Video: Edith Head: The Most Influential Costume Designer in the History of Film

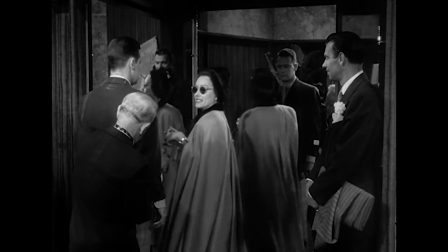Well, there's nothing like blue flannel for a man. This one, single-breasted, of course.
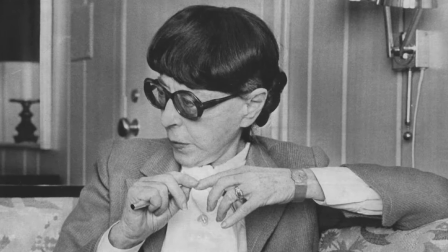Now we need a top coat. Let me see what you have in camel's hair.
Edith Head is one of the most influential and iconic costume designers in Hollywood history. With nearly 500 credits, 35 Oscar nominations, and a record 8 Oscar wins,
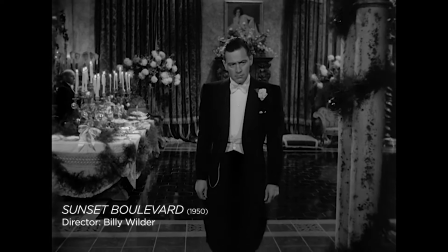she really was the most noted costume designer of the 20th century.
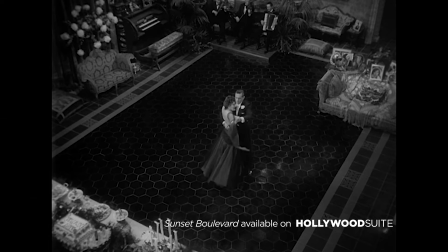Some of my favorite Edith Head costume designs are in Sunset Boulevard, worn by the incredible Gloria Swanson.
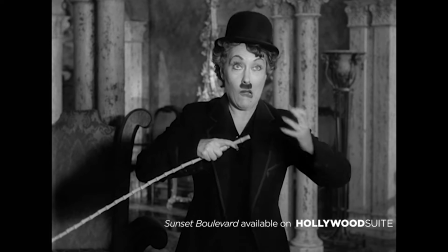And it's a black and white film, and keeping in mind that she could design as well in black and white as she could as in color,
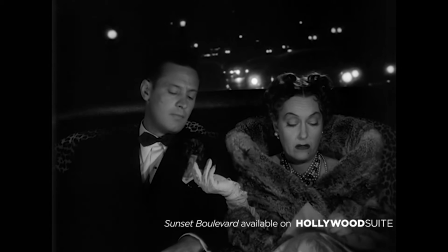what I find remarkable about this film is she had to design costumes in the 1950s that looked like they would be worn in the 1920s.
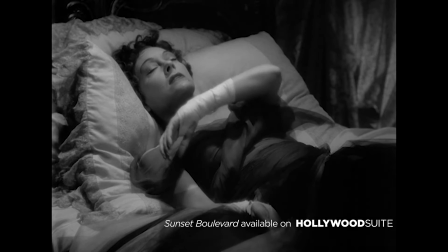Because of course, Gloria Swanson's character, Norma Desmond, is very much still stuck in the 1920s.
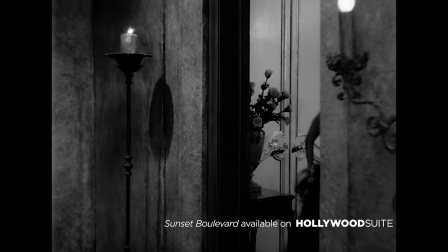It was much less about making Gloria Swanson look glamorous and more so about illustrating through costume a woman's descent into madness.
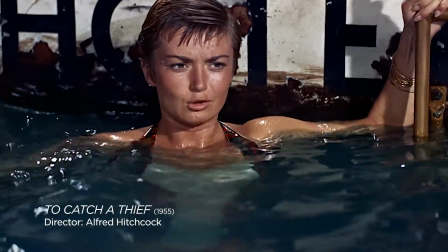She looks a lot older up close.
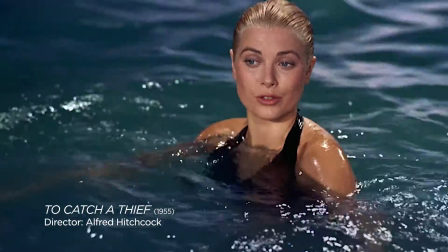To a mere child, anything over 20 might seem old.
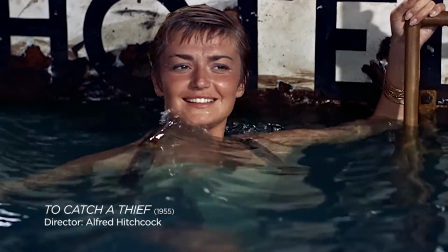A child? Shall we stand in shallower water and discuss that?
Edith Head is most noted for being the longtime collaborator with Alfred Hitchcock and really designing the majority of the costumes for his entire filmography.
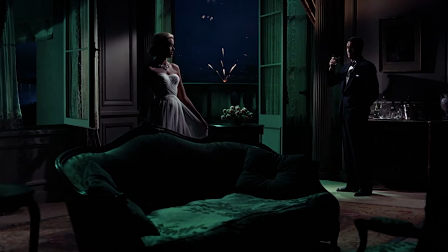One of these films, To Catch a Thief, featured some of her favorite costumes, and it featured the actress that she liked working with the most, Grace Kelly.
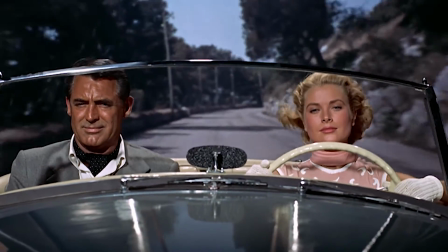The costumes she designed for To Catch a Thief are both glamorous and stunning, worn by one of the most beautiful women who ever appeared on screen.
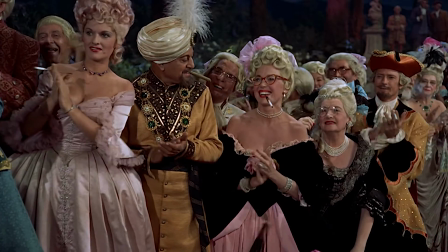But she also points out often in interviews that she had to make her look gaudy at times.
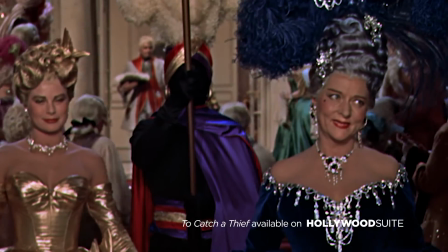And this is certainly the case with the gold lamé ball gown that she wears. Edith Head knew that it wasn't necessarily about making everyone look glamorous.
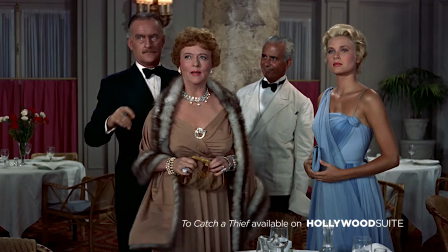It was really about what was right for the scene. And so if you contrast Grace Kelly's gorgeous blue dress with that gold lamé, it really does tell the story for her character of where her psychology is.
They said you were dead.
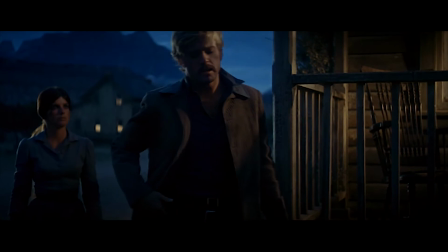Don't make a big thing out of it. No, make a big thing out of it.
One of the things Edith Head always pointed out in interviews was that she designed far more costumes for men than she did for women.
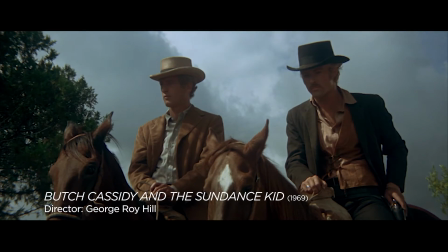And she was incredibly proud of how she could dress actors like Paul Newman and Robert Redford in period pieces like Butch Cassidy and the Sundance Kid. For her, costume design was much more about telling a story than making someone look good.
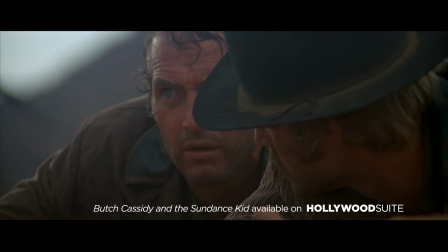And she didn't really accept the role as making someone glamorous.
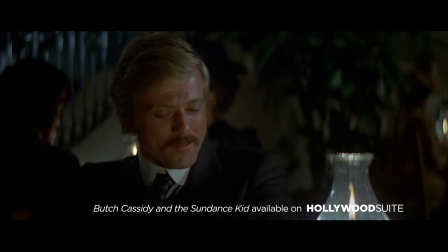She wanted to really tell the story as it was played on the screenplay through fabric and cuts and design. She really was the most versatile and influential costume designer in the history of film.
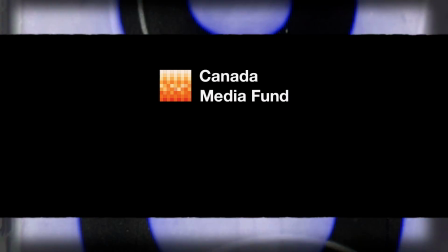What is your favorite movie costume? Tell us below and subscribe for more from Hollywood Suite.